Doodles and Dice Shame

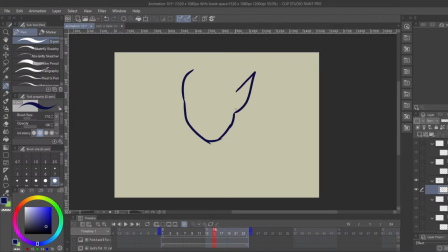2483s
It's like so good. It's like such a good face. It's like so good. And I know that it's going to be the subject of your attention because it's the one thing that's moving in the frame, so I know that I needed to keep consistency.
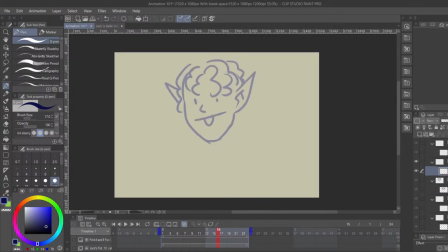2503s
If I want to move that face, I might even, and this is really important, it is really helpful, and it's going to seem like cheating, copy that face, move it over a little bit to the place that I want it to be, and use it as my sketch layer. I'm going to turn my onion skin off. Um, and then copy it like that.
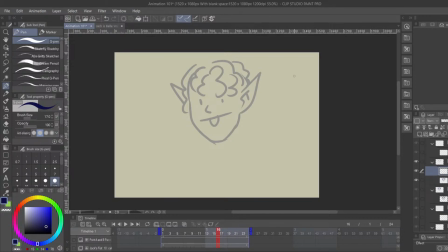2523s
Do the little bitty changes that I need to do. Like maybe I want his nose to come forward a little bit, but I'm going to use the exact same drawing underneath this to make sure that my lines are as consistent as possible.
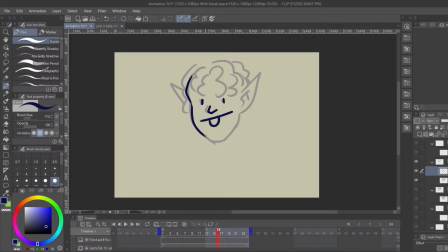2536s
Copying and pasting your previous artwork is like so helpful in animation, I promise you. And maybe I want his ears to bounce a little bit. All the little things that I want to move on his face, I'm going to change that.
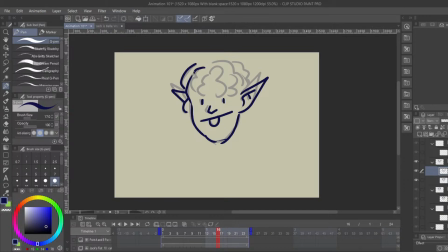2548s
But everything that I want to keep consistent, like his hair or his eyes or his tongue, mouth. Okay, imagine this is a really good face. I might like just try to copy my lines as best as I can, or even just copy the actual thing and just erase the parts that are moving.
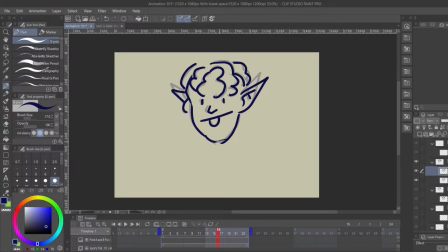2566s
Sometimes the human eye can catch on to that a little bit, where if you literally use the same drawing, it your eye is kind of expecting little differentiating stuff, so sometimes you don't literally want to copy and paste, but if you copy and paste your previous art as like your sketch layer, quote unquote,
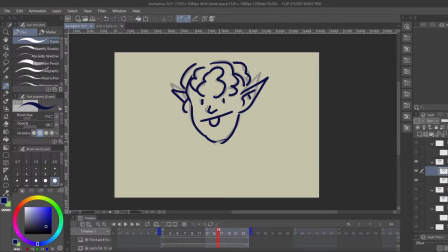2584s
it'll help you keep consistent animation without making it look too samey where the human eye is like, that looks weird. I can't explain why that's a thing, but the human eye can really catch on to the same drawing over and over again.
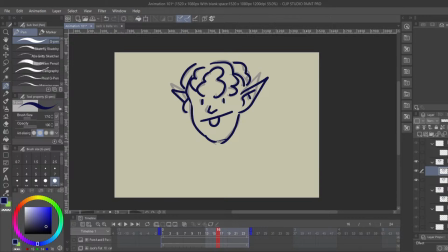2598s
It's quite, if you've ever watched like any of the what are those animated music videos like Skull, like it's like the Scooby-Doo crew but different, and one of them killed
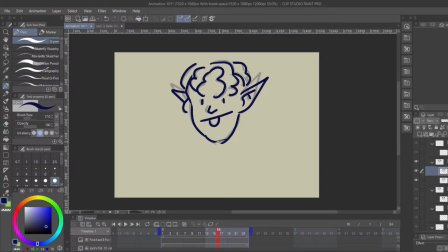2616s
Shaggy killed the blonde one, and then the blonde one became a ghost. Do you guys know? Mystery Skulls? Mystery Skulls. Those Mystery Skull animations are a very specific kind of animation where they use puppetry animation, where they literally do move the same image over and over and over again.
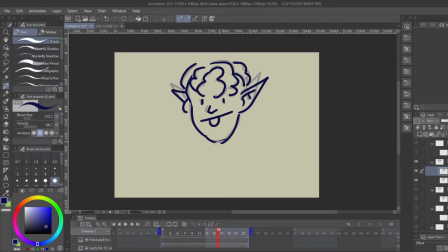2632s
They're not drawing it over and over again. I mean, they might for some like angle changes, right? But for the most part, you'll kind of watch the same drawing move, and that has a really distinctive style, and you can look at that and go, that's not Ghibli, because it's a very specific style of animation.
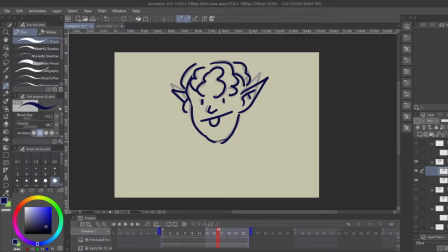2648s
I personally am not a big fan of puppet animation. I admire it for what it is, and it is very hard, but it's not really the style that I go for, and it's not really the style that I like. If you literally copy your artwork over and over and over again and only to change the things that you need to change, it's going to start to look like puppet animation.
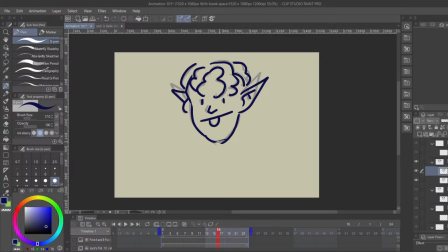2665s
And human eyes are really good at catching that really quickly, so be careful. Um, Hunter-gatherer survival skills. Yeah, copy and paste your artwork. It's a hunter-gatherer survival skill kind of thing. I think there was one more thing I wanted to talk about.
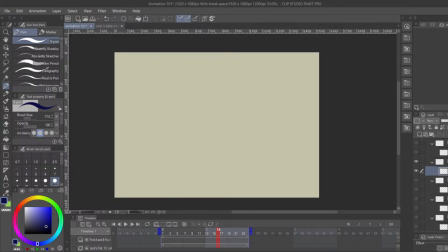2687s
Mm, I don't know. We have 15 minutes left.
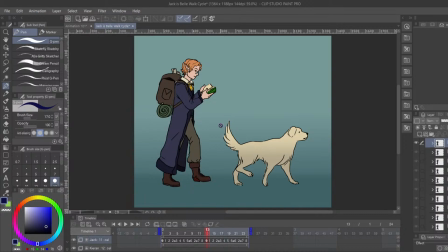2693s
What do you guys want to do? Is it with this? I don't remember. Anyway, point is. A lot of these things were copied and pasted, actually. Like Jack's face. I knew his hair was going to move, but Jack's face I kind of copied and pasted as a sketch layer so that his face would at least be a little bit consistent.
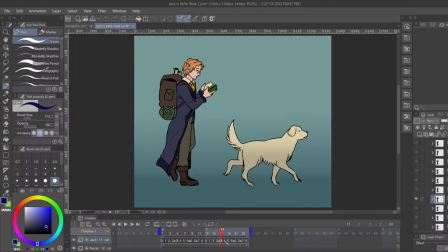2712s
As we look at the little frame, as the literal frame by frames, it's maybe a little bit easier to tell where this line discrepancies is, but when it's moving, it's hard to tell. Um, and like the torso region, I kept mostly the same because the torso's not really moving that much. I'll do a bob up and down, but you know.